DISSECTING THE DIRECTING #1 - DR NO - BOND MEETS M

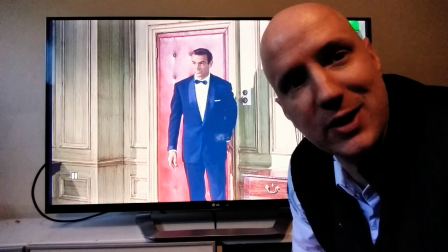Hey guys, welcome to or back to the James Bond Show. I'm your host Krazy Kajeevie, the bad boy of Bond with no fears, limits or substitutes.
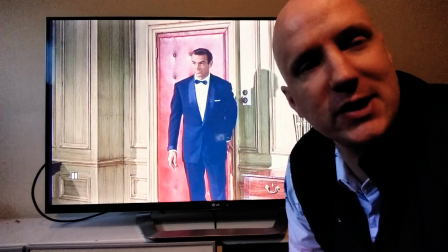Welcome to this very first segment of Dissecting with the Director.
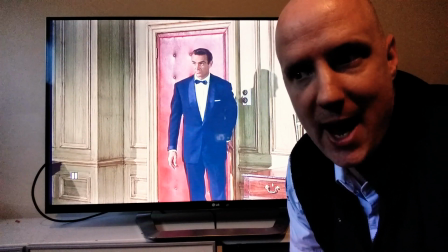Now, this is a segment that, as a passionate filmmaker or a former filmmaker,
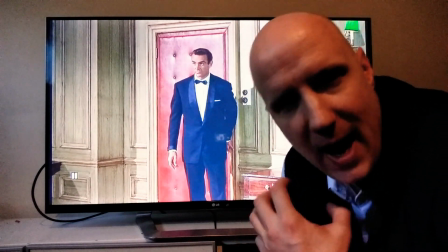I wanted to show you guys how these scenes are put together, how James Bond scenes are put together.
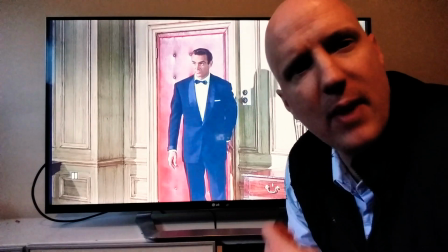I want to show you the good stuff, the bad stuff, maybe give my idea of what I would have done as a director,
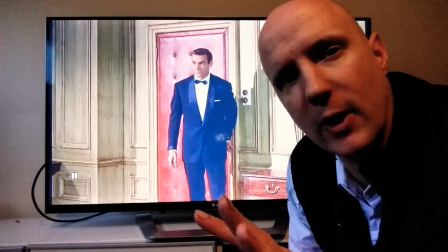and maybe explain to you what was going through the director's head and why he chose certain things.
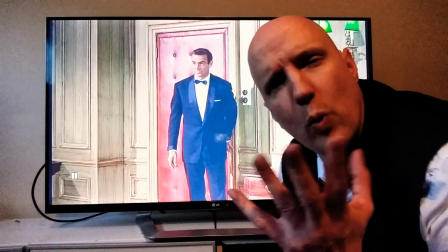Now, for me to start off, I thought, there's so many great James Bond scenes.
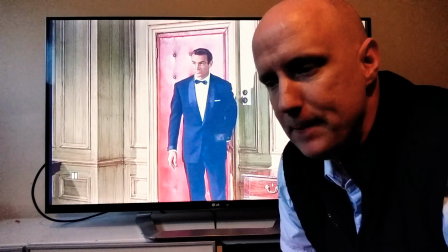What can I start off with? And it came down to one.
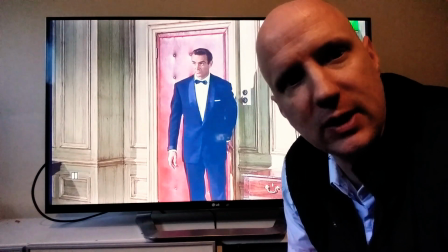And I mean, the idea spawned for me watching Dr. No probably about 6 weeks ago. And I thought, wow, that scene where Bond
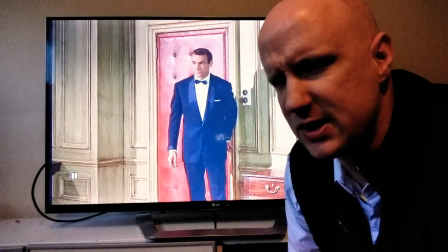we first see him with M is such a beautifully crafted scene.
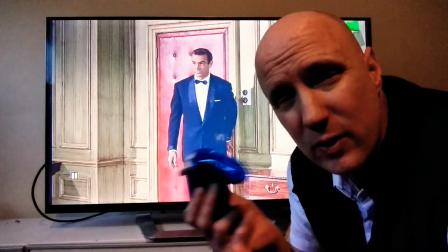And I think maybe in ways that a lot of people either take for granted or don't quite see and realize the work,
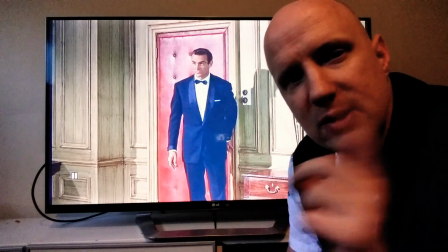the structure and the idea that goes into it. So this is the scene that I wanted to start off with.
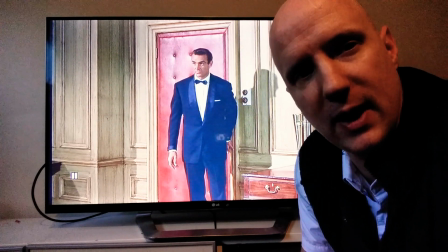So this is James Bond going in to meet his boss for the very first time.
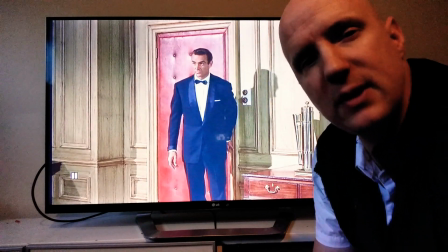Let's have a quick look. Now I will be pausing at moments so I can point out what was done here.
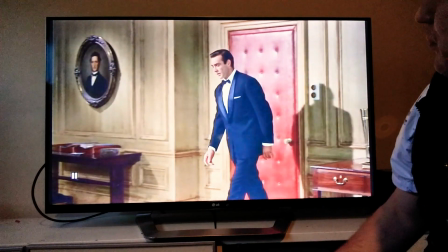Let's have a look. Now straight away I just want to say, we can see the padding here on the door, the red leather padding,
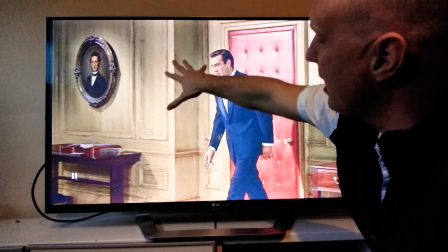and you've got this like wood grain wall, you've got the old mahogany furniture.
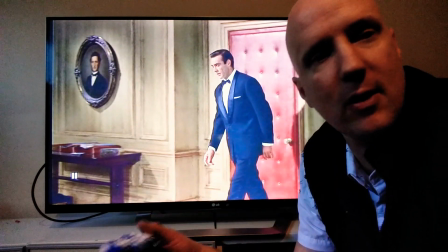So already the production designers and the set decorators are pointing
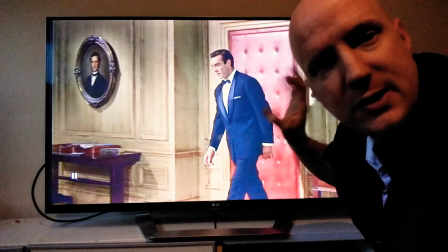out to you that James Bond has entered the domain of someone very important.
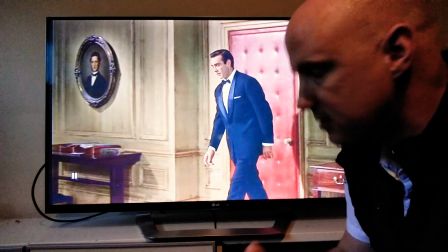Bond is almost, there's a nervousness about him, and you can see in his movements and his hands.
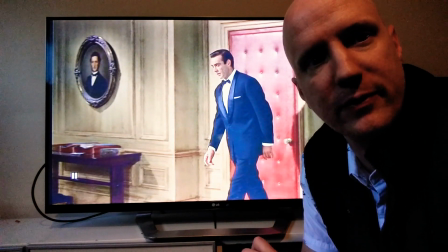Now, when he was in Moneypenny's office before, there was flirting, there was mucking around, his back was straight, right?
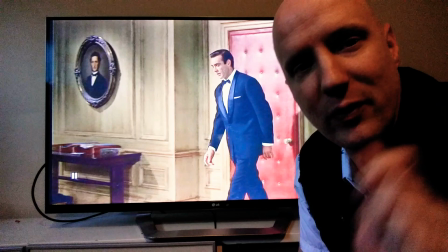So this is little things you probably never realize, like masterclass between the director and Connery.
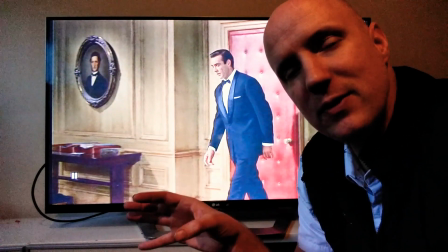So when Bond was with Moneypenny, his back was straight. When he was at the casino scene with Sylvia Trench, his back was straight.
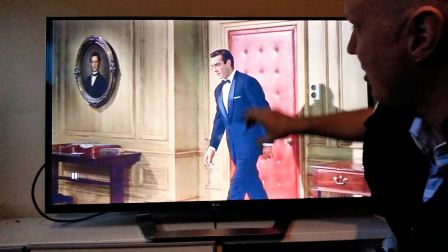There was a nonchalance about him. This is the first time we really see there's almost a hunch in him.
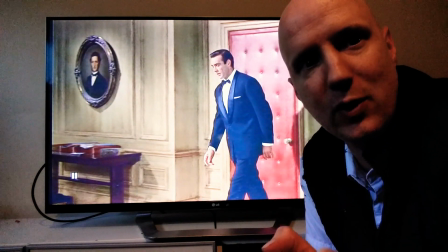His eyes are down and he's lacking confidence. This is telling the audience already, and by not focusing on M first,
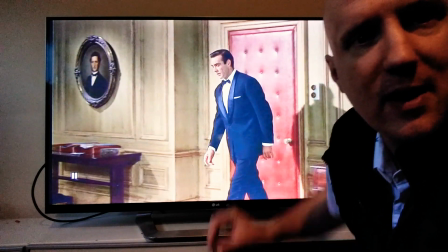this is already telling the audience that James Bond here is in for something,
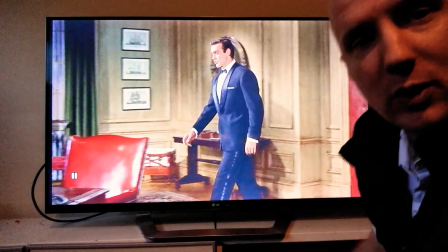he's not in control here. Yeah. You see a little look up and then he starts to speak to M, but he's speaking nervously.
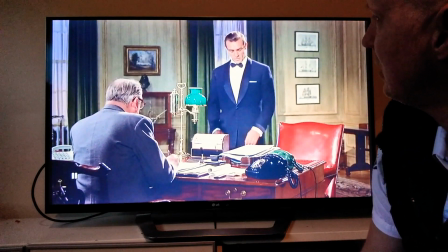So, happens to be 3 a.m.
Now, this is a part of the scene I absolutely love.
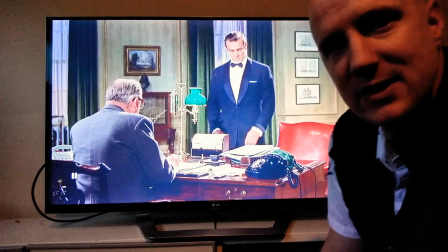Bond says to M, "Good evening, sir." M, with sarcasm, and if you notice, he hasn't even looked up to greet Bond once.
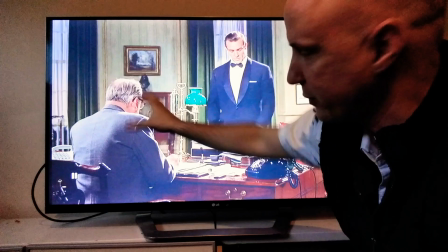So there's a couple of things here that I want you to take out of it. First of all, the direction would be clear here to M, or to Bernard Lee.
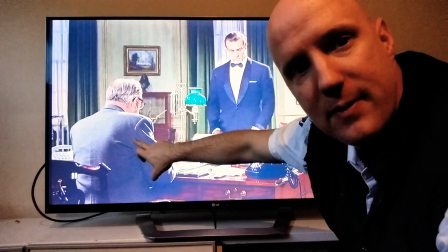Bernard Lee's like, no. I'm the man, I'm M, I'm the man, I'm not even going to look up at Bond here.
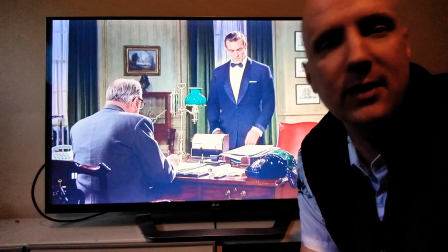So he hasn't looked up at Bond. Now when M comes back with let's say it's a bit of a smart-ass line where he says, well, it happens to be 3 a.m.
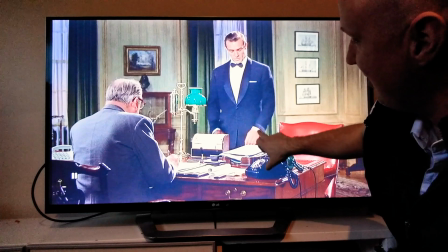Have a look at Bond, suddenly loses confidence, and then he goes to look at his watch to check the time, like 3 a.m.
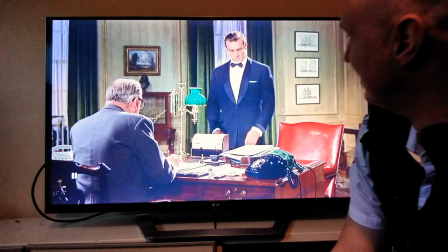Have a look at this.
When do you sleep, 007?
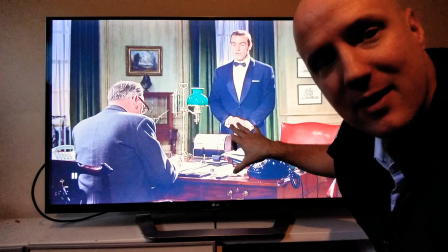And then, without M even looking at Bond, he hasn't even looked up at him, he knows him so well,
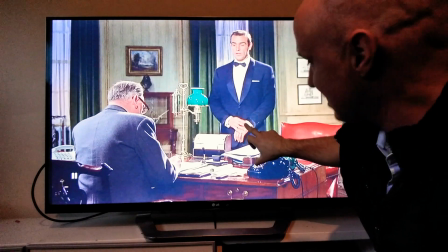as Bond's looking at the watch to check the time, almost like to correct him,
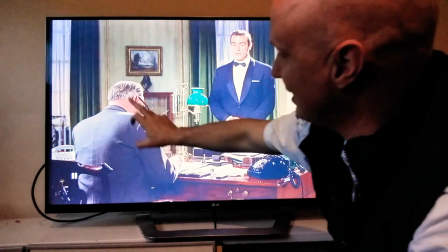to say, oh, it's not 3 a.m., blah, blah, blah, M cuts him off with a line of dialogue.
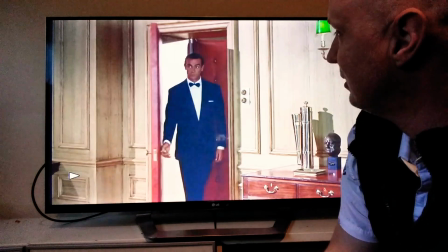So let's go back, have a quick little look, right from here, and you'll see it in play.